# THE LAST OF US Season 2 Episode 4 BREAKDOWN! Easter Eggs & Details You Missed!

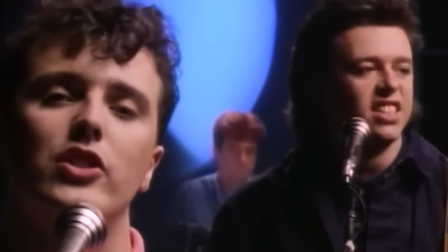493s
But also, Tears for Fears is just like a classic 80s band, right?
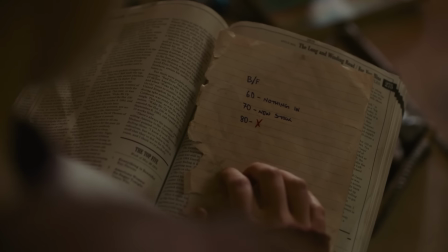496s
And if we consider Bill and Frank's radio song code from season 1, songs from the 1980s signified trouble coming.
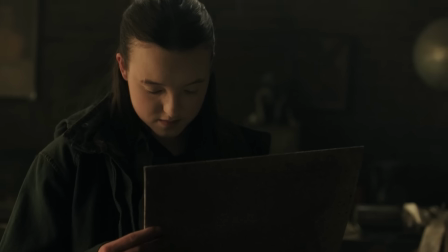502s
So lingering on this album from 1983 for just a moment signifies they're about to run into some trouble here in Seattle.
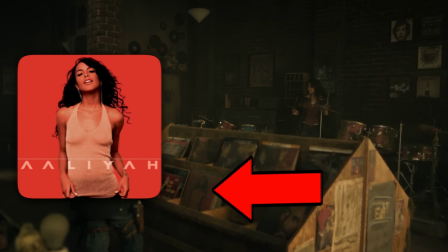508s
Now, in the bin, you can also make out Aaliyah's third and final self-titled studio album from 2001,
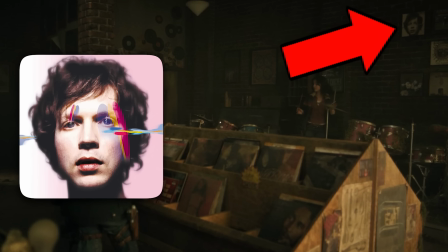513s
and on the wall is the Beck album Sea Change from 2002 and Sublime's 40 Ounces to Freedom from 1992.
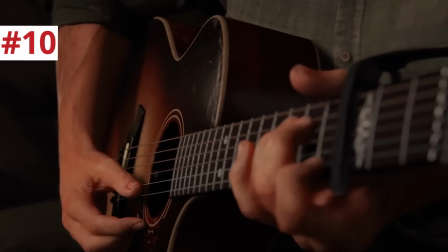520s
In the stairwell, there's a Pearl Jam poster near the Hallican Drops poster. Pearl Jam's Future Days is a big part of the game and actually makes an appearance in the following scene of the game.
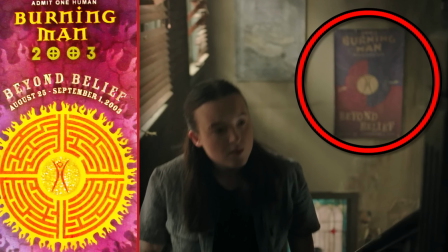529s
And you can see a poster for Burning Man Beyond Belief. In 2003, Burning Man's theme was indeed Beyond Belief, and it took place from August 25th to September 1st, 2003.
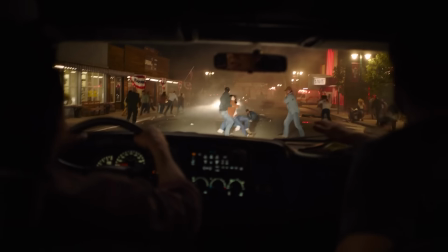538s
And again, the outbreak day on the show was September 26, 2003. And I just love the irony of this poster for a festival where they cosplay in this post-technology wasteland, and these people would soon be living in it.
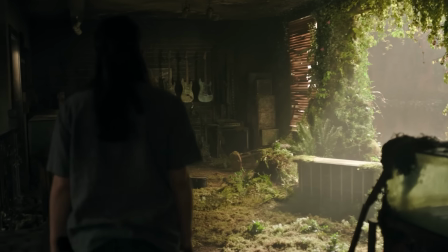549s
Ellie goes to the upper floor, which is a beautiful version of what we see here in the game.
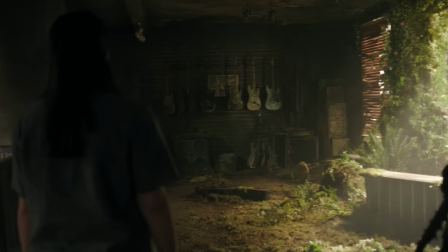553s
Now there's a huge hole in the wall that's covered in vines, allowing the sunlight to hit everything just right, while the guitars on the walls have been damaged by the humidity and the various elements,
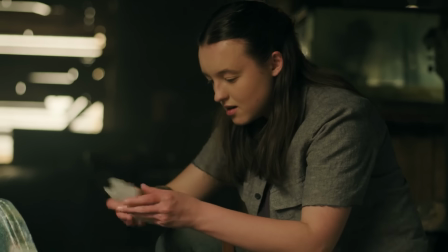562s
there's one unopened case where the humidifier packs kept the guitar from any damage, and Ellie kisses them with gratitude because this guitar is perfect.
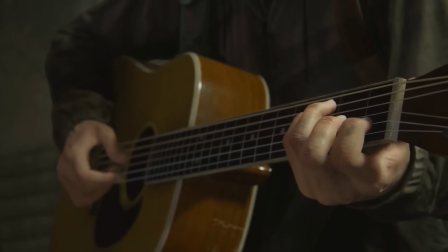569s
In the game, Ellie starts to strum and sing Pearl Jam's Future Days when Dina finds her, and then she switches to a-ha's Take On Me.
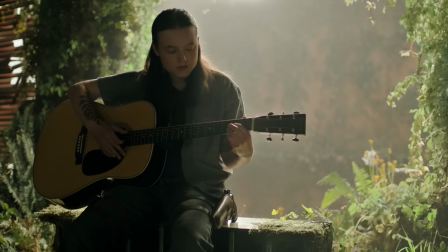576s
But here she starts with Take On Me, partly because Pearl Jam's Future Days came out in 2013,
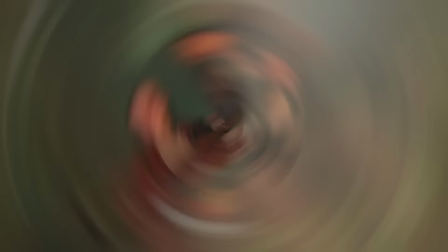580s
but Take On Me is also very important because we know that's a song that Ellie remembers from her time in the mall with Riley.
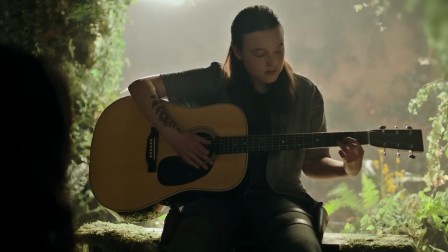587s
This is one of the most beloved cutscenes in the game, and beyond Bella Ramsey nailing this performance, it's Isabella Merced's reaction that sells it.
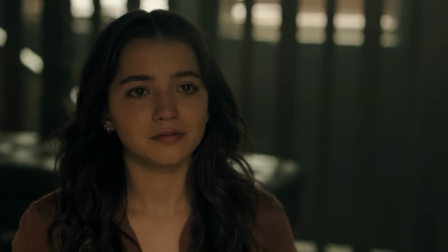595s
Just dreamily lost in Ellie's singing, her eyes never leaving Ellie's eyes.
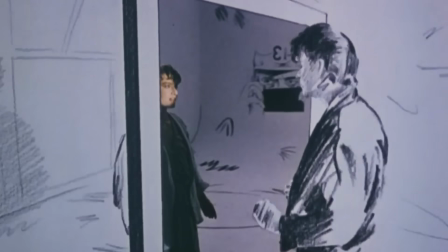599s
And though we've heard the song hundreds of times, only now do the lyrics of Take On Me, Take Me On, I'll Be Gone in a Day or Two make so much sense, because it's talking about the way love needs to be expressed in the moment,
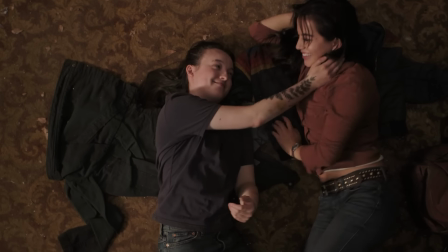612s
because you don't know how long you're gonna have with someone, and that just really rings true here in the post-apocalypse.
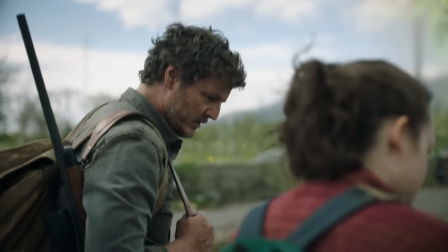618s
Ellie says Joel taught her well, and Joel did promise that he would teach Ellie how to play back in season 1.
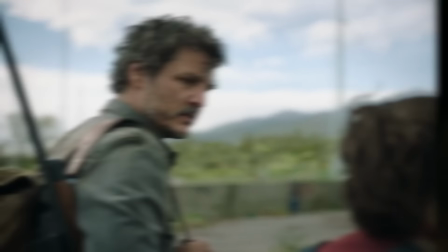623s
We have not seen that tutelage, but now we do see the results of it.
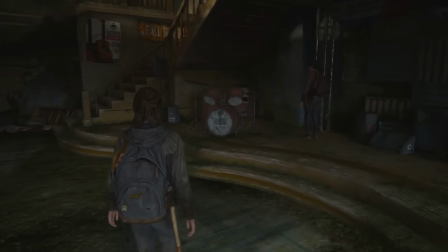626s
In the official after show podcast, Neil Druckmann explained how many of the anecdotal environmental storytelling that Ellie and Dina unearth in the Seattle QZ,
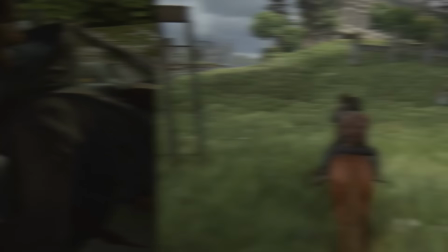633s
and even this guitar moment, are optional for the game player. Like, it is possible to go through the Seattle area and not experience these precious little moments.
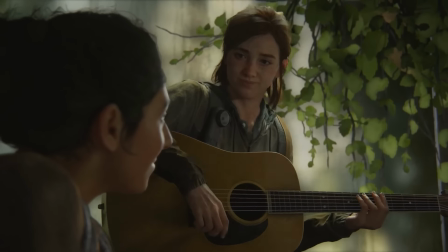641s
And that's part of why they're so beloved among gamers, because they feel precious and unique to them.
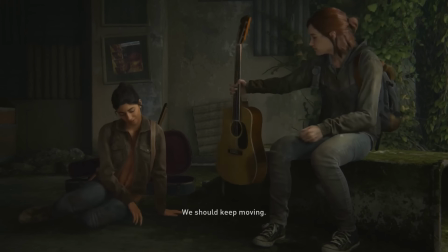646s
And I think that lends these vignettes with a bit of organic naturalism.
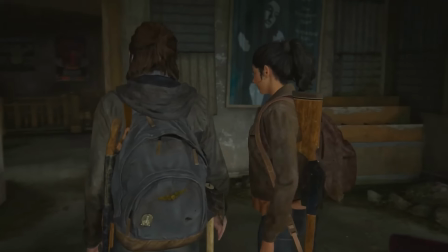650s
The writing can kind of work its way into these moments without feeling inevitable, and we can savor them the way they should be savored.
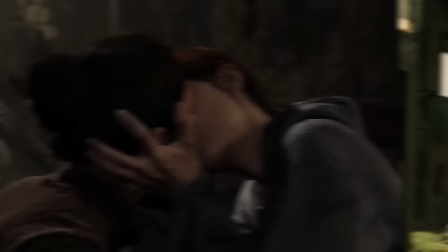657s
And in the game, when Ellie plays Take On Me for Dina, it is long after they hooked up. Now, on the show, the song comes before they hook up, and it plays more like a timid serenade.
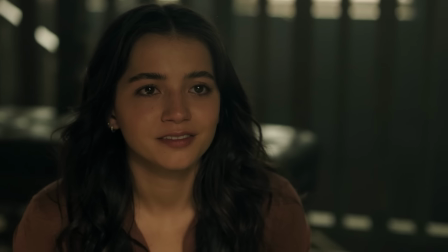666s
And Isabella Merced gets to show it really having a transformative effect for Dina. Like, in her eyes, you can see the moment she truly falls in love with Ellie.
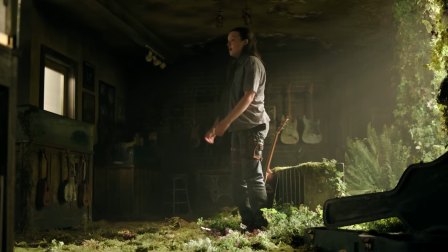674s
Ellie leaves this guitar behind, the last of the guitars.
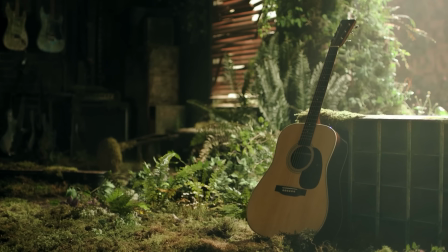677s
It's a little sad that Ellie doesn't put the guitar back in the case with the humidifier packs, dooming this perfect instrument to warp and decay from the humidity like the other exposed ones.
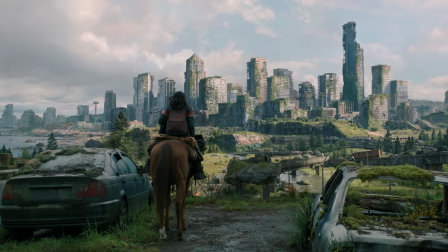685s
But I think it's because Ellie doesn't plan to set any roots here in Seattle or come back here after her mission is complete.
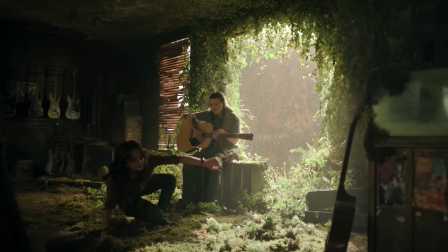690s
We cut from Dina jokingly saying she's gonna make beef jerky for dinner to a close-up of a kitchen stove burner lighting up.
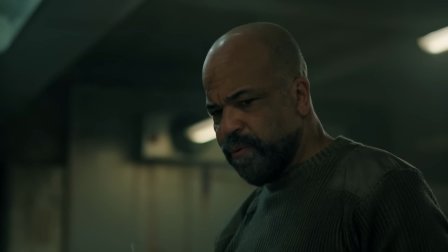696s
So we think an actual dinner might be prepared here, but no, it's Isaac's torture session.
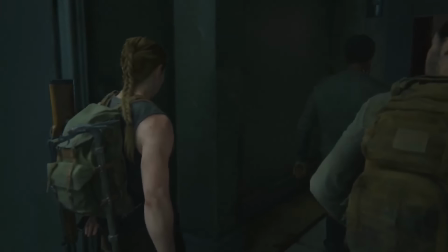701s
The closest we get in the game to this Isaac moment is a scene later in the game when Abby walks in at the end of a torture session.
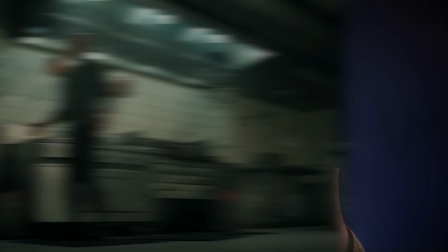706s
But now Craig Mazin wrote and Jeffrey Wright performs perfectly this monologue about how he would try to impress women by cooking for them.
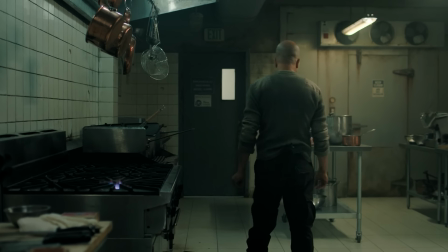713s I would go into Williams-Sonoma, it's a cookware store, you wouldn't know,
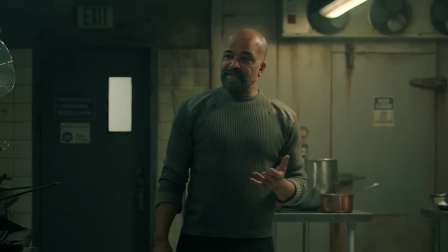718s and I would stare at these
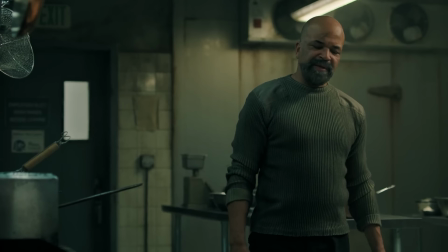725s Mauviel, best of the best, French, of course.
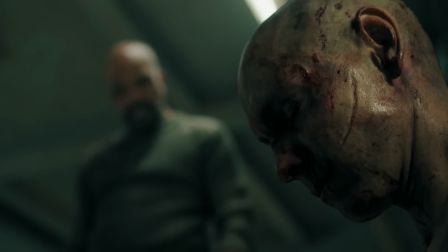728s
The fact that the Seraphite he's talking to, Malcolm, wouldn't know what Williams-Sonoma is tells us that he's talking to a younger man, born or raised post-outbreak in this brainwashed cult.